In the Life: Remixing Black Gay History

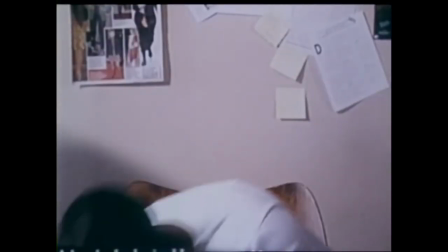(0:00)
Are you on a new vibration? Building your own foundation? Then welcome to Vibration Cinema, the alter destiny of film.
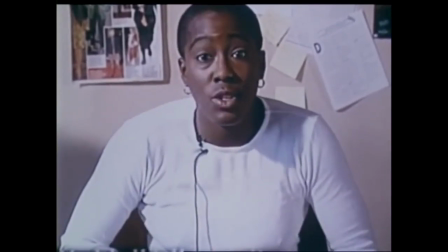(0:06)
And yes, Beyonce is a varb, confirmed. She checks up on me every now and then.
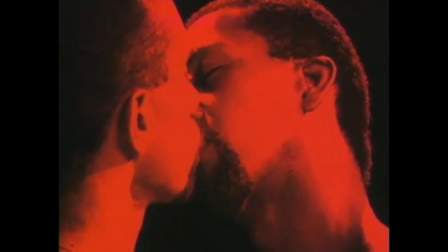(0:11)
To close out Pride Month, we're going to look at the holy trinity of black queer filmmakers and the remixing of history and creative uses of the archive.
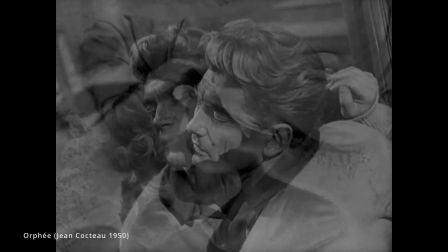(0:19)
Much of our official history as black people were written by those who enslaved us, and our history as LGBT people is stored in the closet.
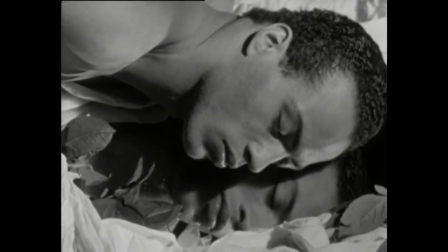(0:26)
The filmmakers we're discussing in this video challenged the archive and invent histories to fill in the gaps.
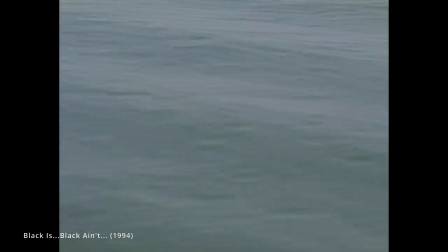(0:35) I'm just saying I hate history, period, because I don't like studying things that people did before.
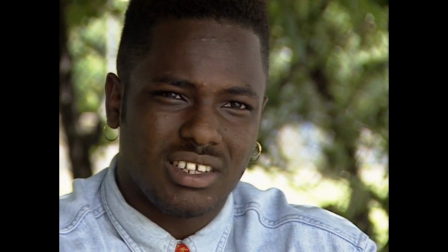(0:40) You know, it's just all about what's going on now. People got to do now. They can't keep looking back on stuff that happened a long time ago.
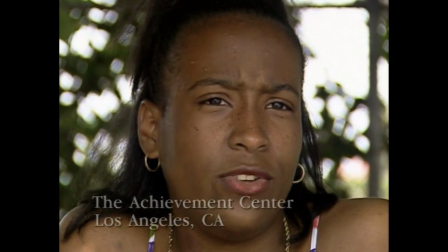(0:47) See, to me, history is important because you have to look back. History repeats itself.
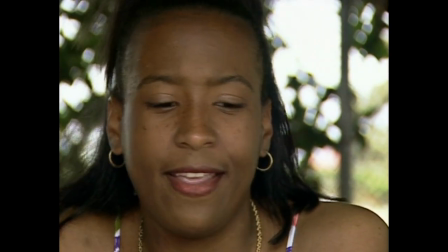(0:52) You know, maybe you can look back on something that happened a long time ago, and it can help you out now.
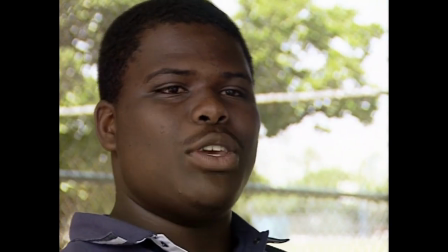(0:59) Chains tied on your ankles and stuff, they ain't gonna help you. Better try to learn that IBM computer or something.
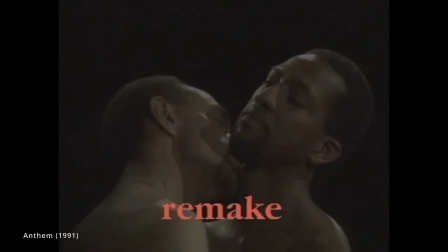(1:05) On the real, for real, you know.
Marlon Riggs was a powerhouse director who used the archive from the very beginning of his career.
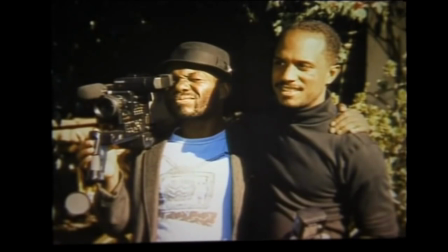(1:12)
He started off work in local television in the late 70s before studying documentary filmmaking at UC Berkeley, where he wrote and produced his thesis film, Long Train Running, The History of Oakland Blues.
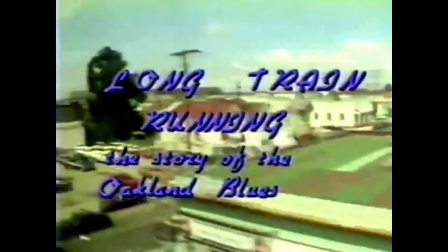(1:23)
I know he worked in public access TV production after graduating,
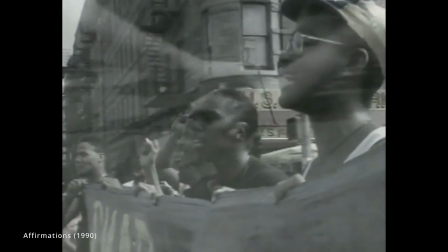(1:26)
but I can't track down any early credits. but public access television was a major production and distribution outlet for the AIDS video activists.
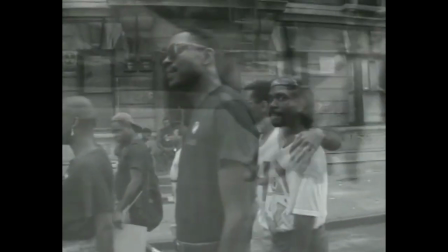(1:33)
So we're going to loop back to Riggs's work in that context in a couple of months. But relevant here is how Riggs uses the archive to remix history.
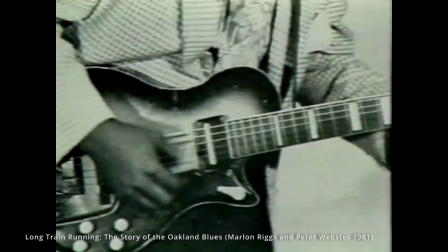(1:41)
Long train running is fairly standard in its use of material,
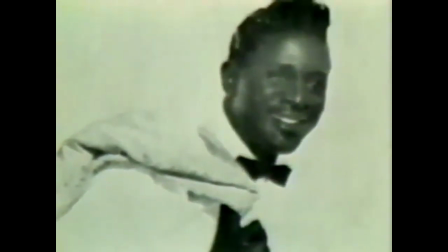(1:45)
mostly as evidence and information, but with his Emmy award-winning 1986 documentary Ethnic Notions,
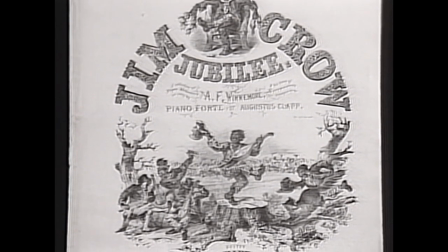(1:52)
Riggs begins to use the archive argumentatively, weaving memorabilia, books, footage, art, and music, and cartoons to show how race is created,
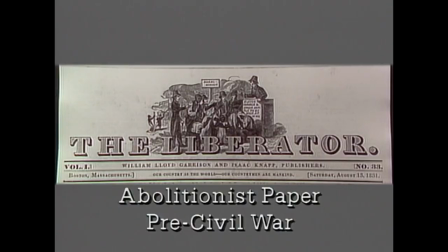(2:01)
blackness is commodified and consumed, how that plays out in politics, and the feedback loop it creates.
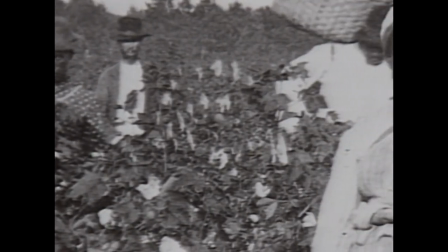(2:06)
The clips and sounds are not there to supplement the statements of the talking heads, rather the archive is the driving force and the talking heads give the context.
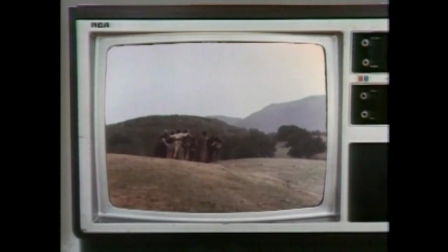(2:15)
The 1992 color adjustment, a quasi-sequel to Notions, builds on a lot of the techniques of its predecessor,
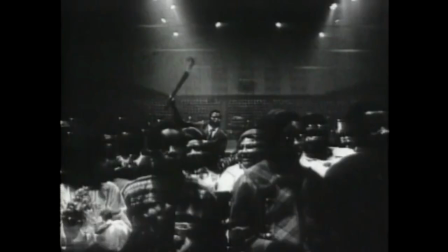(2:22)
though it focuses on how television specifically fits into that feedback loop.
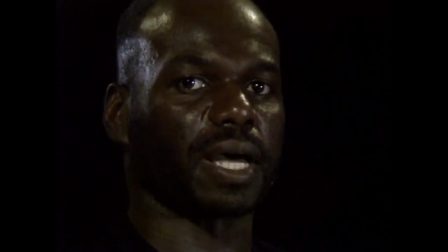(2:26)
Riggs uses his personal history in Tongues Untied as a microcosm to explicate a broader point of black gay politics in the time of AIDS.
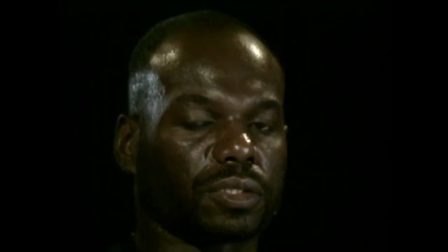(2:34)
Tongues is made up of bits and sketches, racial slurs respond to Riggs's call as he recounts his childhood,
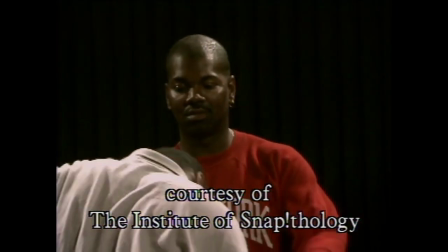(2:40)
a montage of milky men animates his desires and fears, and a snapology tutorial arms the audience with an offensive mechanism against micro-aggressions.
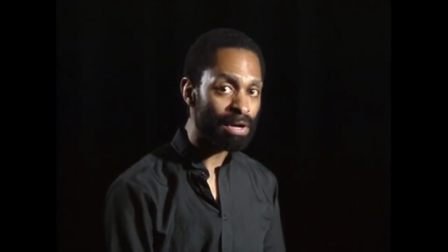(2:49)
But importantly, Tongues is not just Marlin's story.
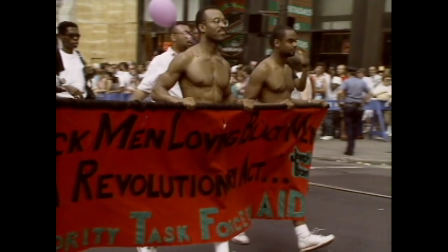(2:53)
Joseph Beam co-wrote it and interpolate some of his writing for the film, including the iconic call to action that Black Men, loving Black Men, is the revolutionary act. The Lavender Love Lights performed throughout the film, the incisive and urgent poetry of X's hymnful structures to film, etc.
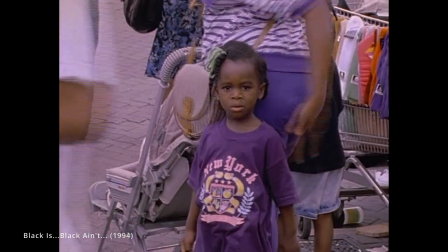(3:08)
Marlin's last film, Black Is, Black Ain't, is the culmination of his life's work,
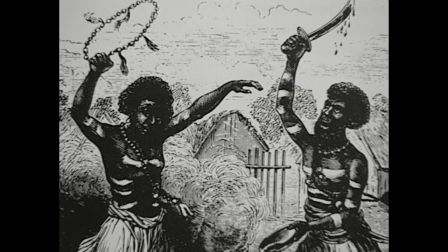(3:12)
using the personal video diary method from Tongues and mixing it with his inclination to repurpose the archive from notions and adjustment.
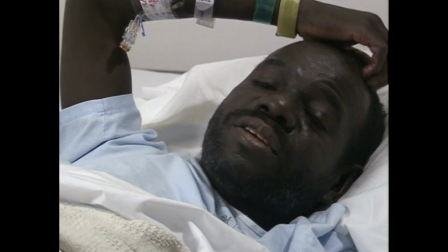(3:20)
In a way, this film is Marlon's deathbed confession. He passed while in the middle of making it.
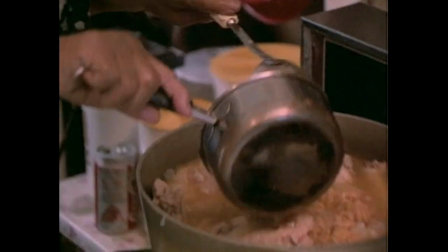(3:25)
In this film, Grandma Riggs's gumba recipe becomes a stand-in for the many flavors and textures of blackness.
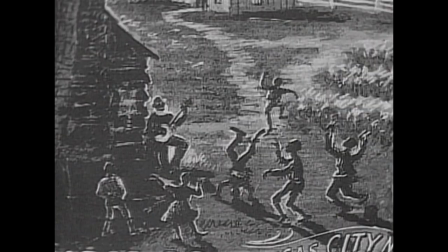(3:31)
Riggs's work is so piercing with how he cuts the official archive against itself,
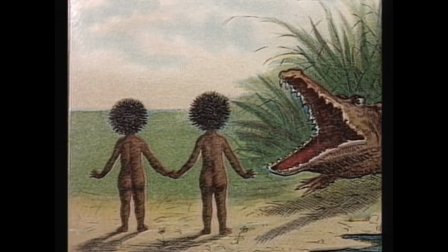(3:35)
but the true genius of his work is in how he situates the personal archive, the unofficial archive, in his understanding of blackness.
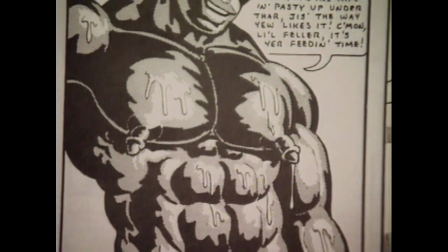(3:43)
The invention of the mammy and the minstrel are not holistic or useful definitions of blackness.
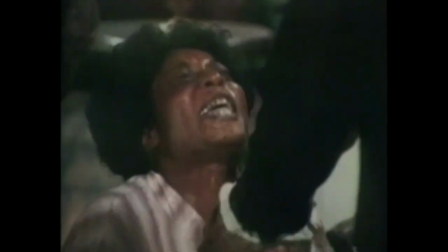(3:48)
And as ubiquitous as these stereotypical images may be, they are not in fact official.
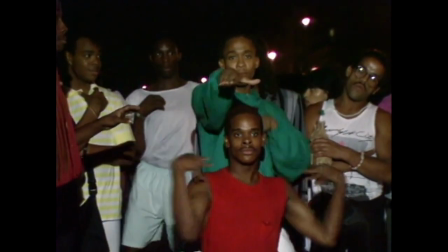(3:53)
We define ourselves in our art and videos and songs and stories and poems and gumbo.